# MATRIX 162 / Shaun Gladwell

My name is Sean Glebel and I'm here doing a Matrix exhibition at the Wadsworth. I started off like any kid, just drawing and I never really stopped. Actually the earliest piece that I have in this show is called Linework.
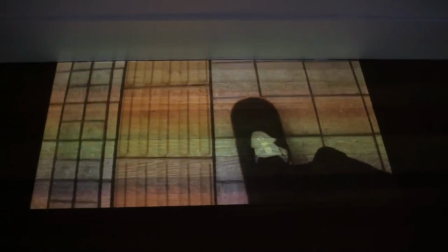(0:22)
I started the project in 2000 and I always saw this project like a kind of video drawing. Myself with a handycam on a skateboard just tracing lines like street markings.
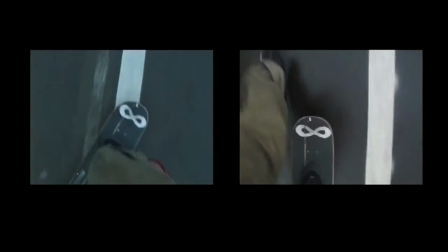(0:35)
And that's probably the start of like a whole series of experiments in video.
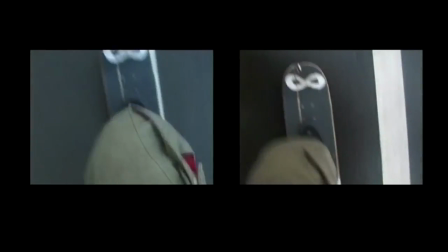(0:41)
As a way of just looking at the differences between lines on a road. It's very simple.
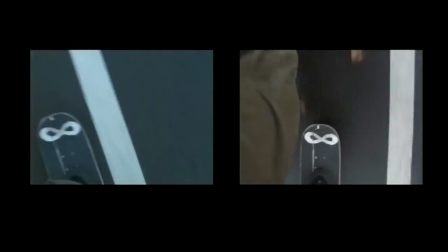(0:46)
I always quote Paul Clay, his notion of drawing was like taking a line for a walk.
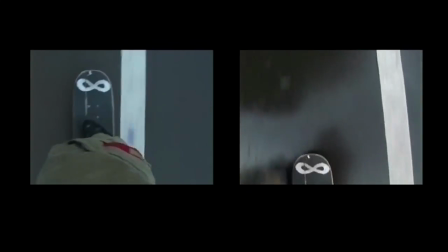(0:51)
I really love that idea that I'm just doing a kind of rolling version of that.
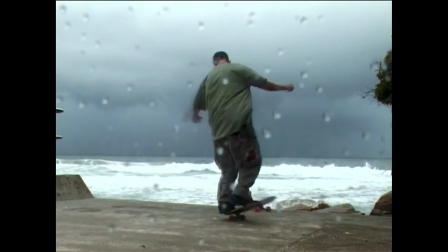(0:55)
And I wanted to connect what I did on the weekends to what I was doing at art school and that's where most of this work is inspired.
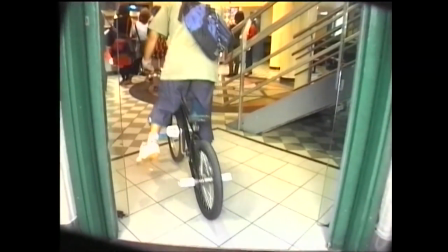(1:03)
You know, I was interested in extreme sports and the way that people move through cities, the ways that bodies relate to space. The latest work that I have here is called Pacific Undertow, which is a video of a surfer upside down, but the camera's been reversed and corrected.
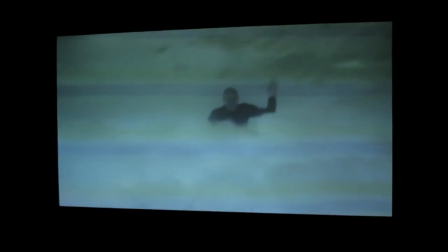(1:24)
So it looks like they're kind of just sitting on their surfboard waiting for a wave. This is a kind of an interesting thing for me for there to be effects that happen in camera. That there's no CGI, there's no manipulation of the image just beyond a very simple manipulation. Whether that be slow motion, inverting the camera, framing it in a different way like in the line work pieces. So it's all about using the materials in a very simple, direct, straightforward way. The idea that the video is kind of like really long, it's like one take, there's not much editing. Sometimes the pieces are silent, they don't have any soundtracks at all. These are all things that I'm interested in when I think of certainly the history of moving image making.
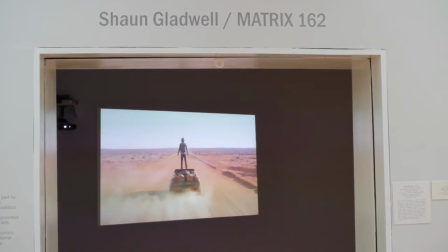(2:13)
There are two works in this show that come from like a series that I called Maddest Maximus,
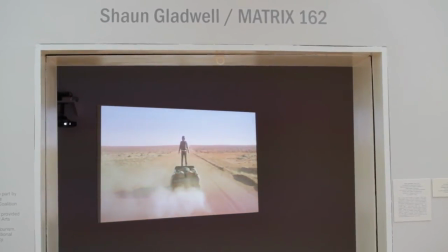(2:19)
which was like a whole group of works I shot in Central Australia.
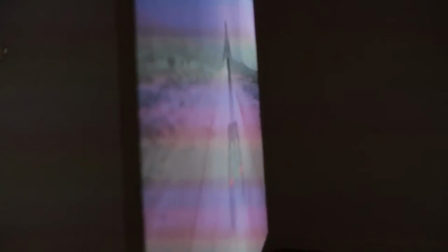(2:24)
And they kind of connected, I guess, mostly to Mad Max 2,
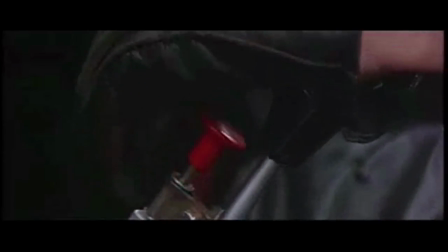(2:30)
you know, this kind of film that was shot in this very particular location in far western New South Wales in Australia.
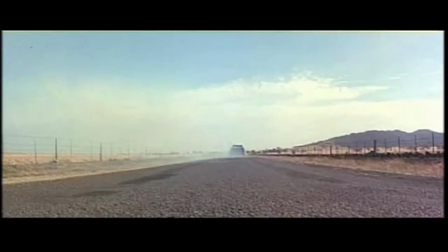(2:38)
So my take on it was to rethink those locations using some of the props in the film.
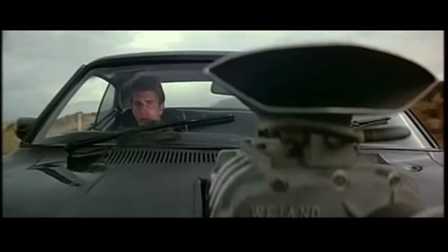(2:45)
Like the one that's happening behind me is using the car from Mad Max, the Interceptor.
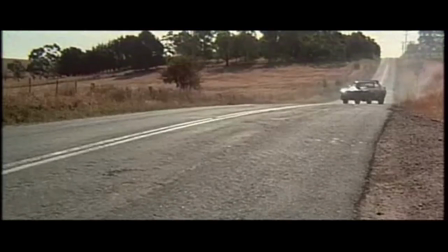(2:51)
So I built a replica of that car and went out to the location that Mad Max was shot in.
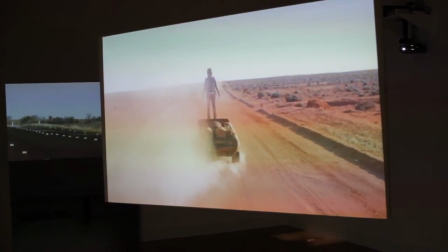(2:57)
And I staged these performances that are really simple, very subtle.
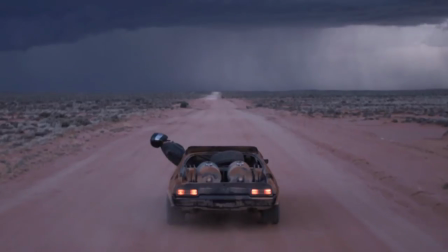(3:03)
Nothing really going on in terms of action. Just figures crawling from the inside to the outside of the car. So they're basically just car surfing. Seriality and repetition is something that I'm interested in well before it became like a kind of theme, say, in pop art. I like these older examples of people looking and then re-looking, which is certainly what's happening in this piece. There's the same gesture, the same figure is getting out of the same car. But in one instance, it's like in the middle of the day and the other scene,
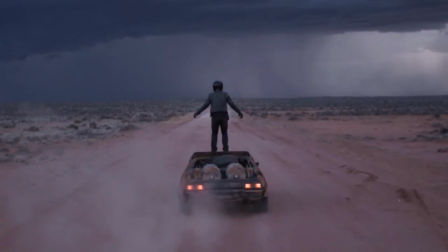(3:37)
there's this kind of huge storm cloud gathering over the top. and you can sort of see this rain falling in the distance.
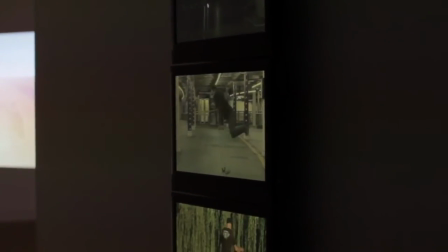(3:44)
There's three different figures and they're spinning in different ways. So it's like a piece where I'm kind of cataloging these different bodies spinning. And I like the idea that they're all from different kind of movement languages or from different subcultures and that they're all involved in this kind of similar kind of activity.
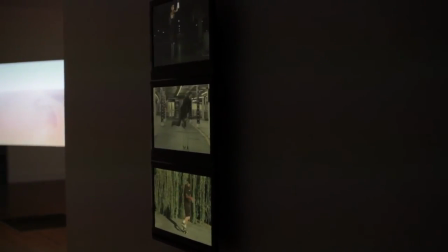(4:05)
They're kind of like different prosthetics in a way. You know, the stilts, the crutches and the skateboard, they're kind of ways of extending the capacity of the body.